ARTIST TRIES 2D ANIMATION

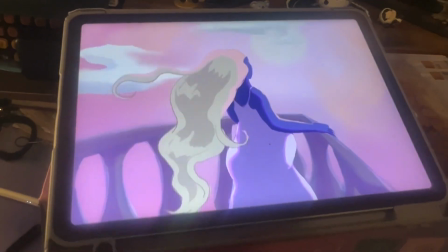4:25 And then it needs more to the scene, and I tried to do clouds, but they're moving so fast.
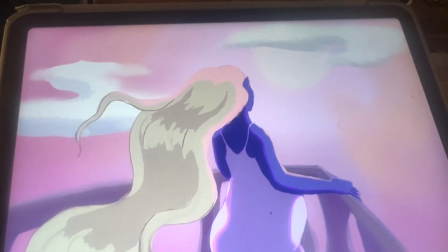4:31 So I tried to slow them down and they're just like jittery and nonsensical.
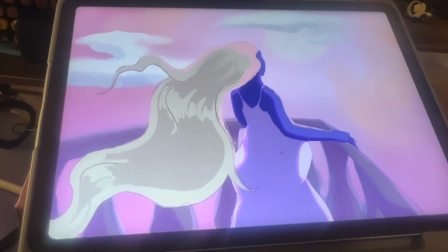4:39 Also, I don't like how they're like soft and realistic because that's not the vibe I'm trying to achieve.
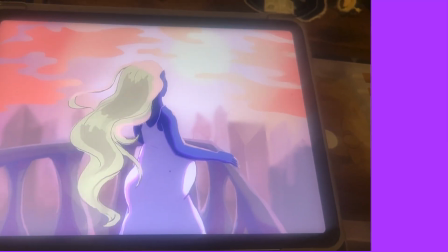4:46 So then I remembered the clouds are meant to be orange in this scene anyway,
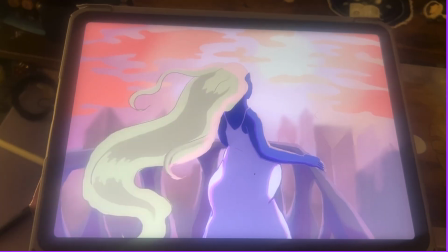4:52 and I made them static, but just like, I forgot the word, like crunchy.
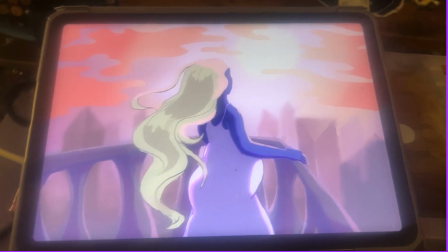4:59 And this works so much better, and I added this cityscape in the background to fill out the depth,
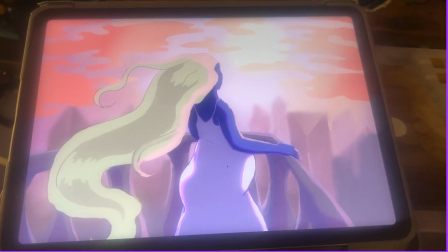5:06 and yeah, it's perfect. Let's go, let's go.
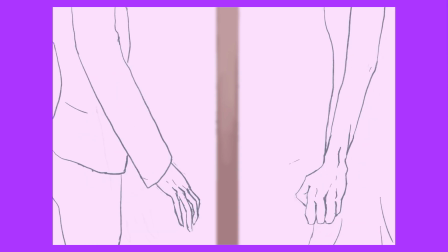5:13 Procreate can be so tedious, especially when adding layers,
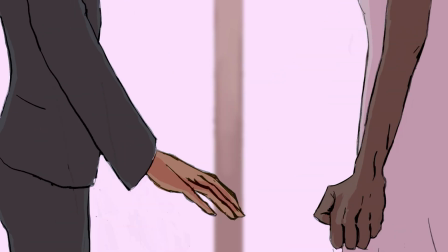5:18 as you have to create a mini group for each layer of detail you add, which just adds on to an already exhausting process.
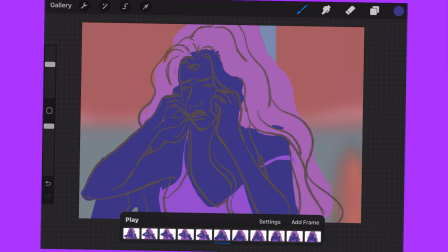5:26 My line art game could really use some work because I just get caught up in making sure the frames flow well that by the time I'm done,
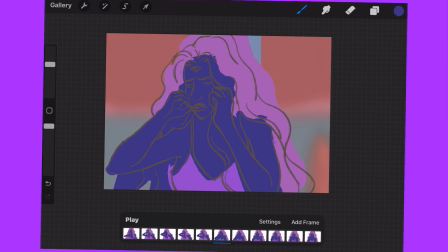5:34 I don't even want to look at it anymore. Usually, there's an extra step where all of this is cleaned up, but much like my OC Rhocera, I can't take
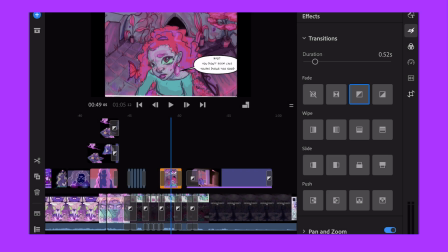5:48 it! As I finished each section, I slotted in for the video and adjusted the timings according to the audio.
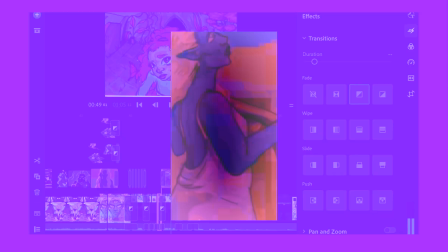5:56 The original trailer is in a 9:16 ratio,
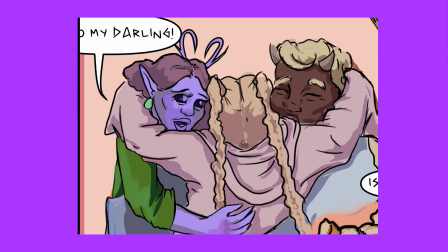6:00 so I imported the book snippets and made them larger for the montage section. They look so much better this way. I also made some still images to save time.
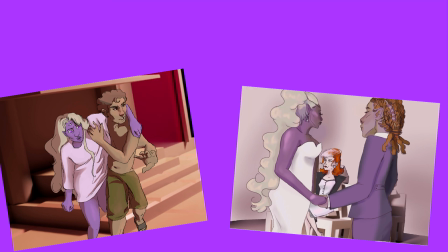6:11 They will have a slow pan animation attached to not disrupt the flow of movement.
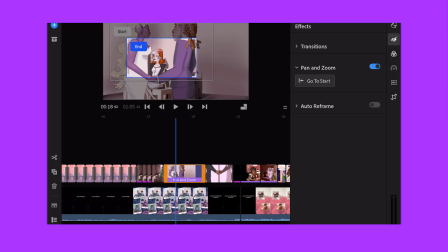6:15 Then I added finishing touches with transitions and coloring, and we were ready for the final result.
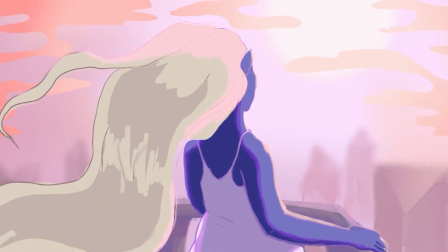6:22 Enjoy!
Tensions between sapiens and humans are high. I mean, it makes sense.
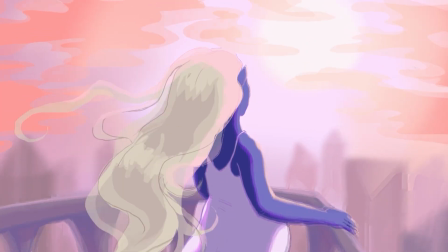6:29 Ever since the shift, no one really knows where they stand, but I want to believe there's a chance for peace like what I found.
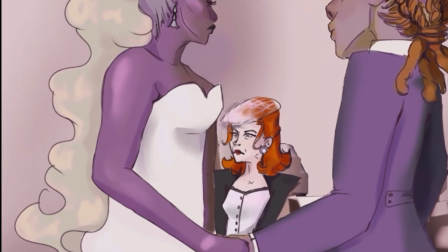6:38 I thought I escaped the suffocation of their expectations, but lately, I find myself feeling that way about him.
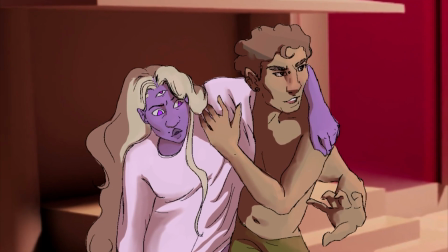6:47 I told you he will never understand you. Humans see us as a threat. The only way to get them to listen is to riot.
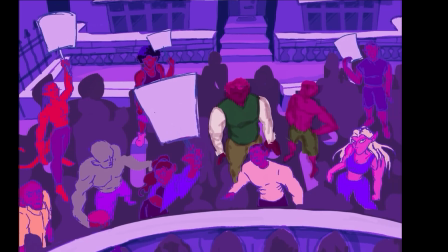6:57 You snuck into our family and ruined the bloodline. You can't keep running away.
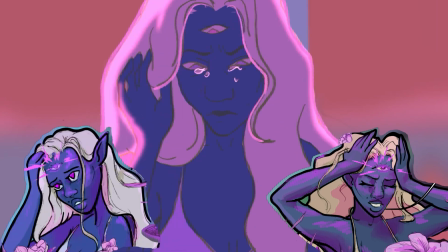7:02 I feel like I'm losing control. I can't take it!
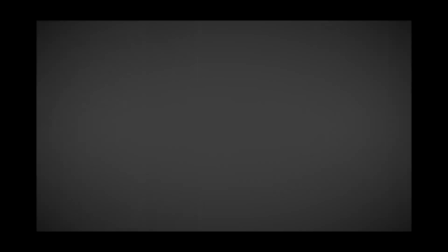7:08 Ro? Ro, are you good?
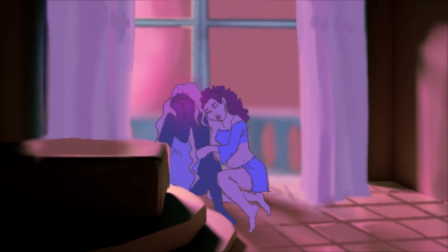7:14 Maybe this feeling is a product of love.
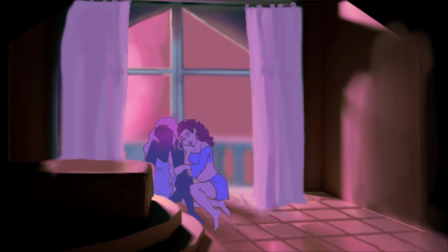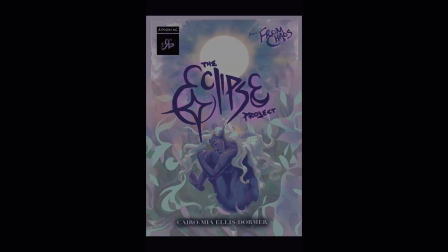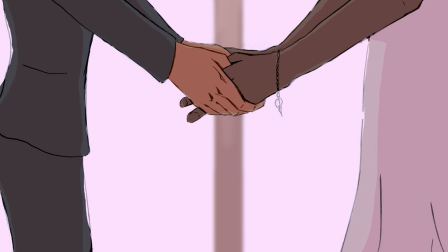7:28 This was so fun to do,
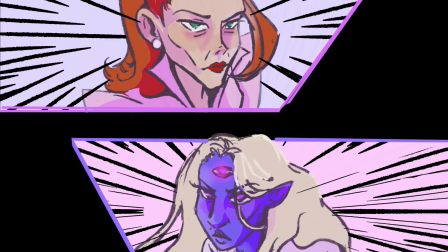7:31 and I honestly don't know how or why I decided to complete this in like 7 days, but yeah.
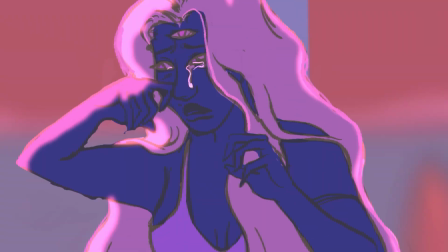7:38 My favorite section is Rhocera's breakdown. I don't know why I put this girl through so much.
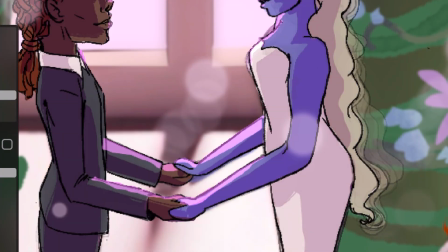7:45 I'm thinking maybe I can come back to this each year and check my progress.
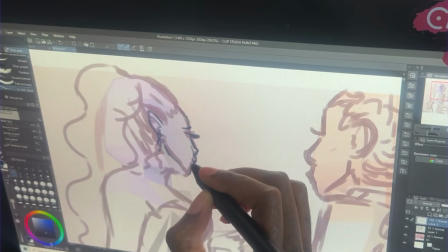7:50 Hopefully next year it will be more focused on book 2, but either way, I'm gassed.
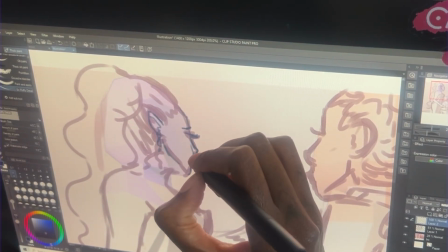7:55 A normal person would say, "This project took so much out of me, I'm gonna take a break."
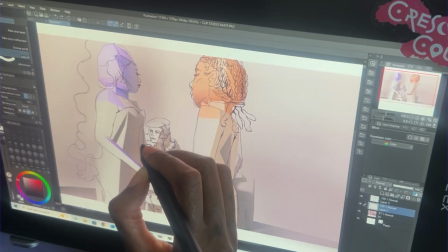8:00 But obviously, I'm not normal.
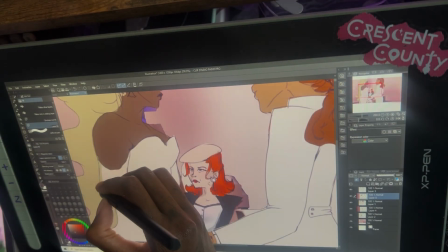8:04 I am plotting and scheming some new animation products for you, so that's something for you to look forward to.
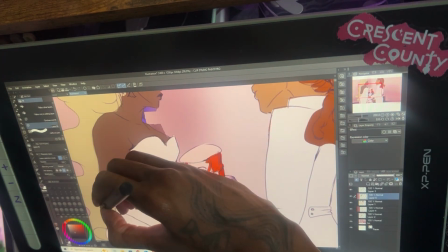8:11 But for now, bye! Thanks for watching.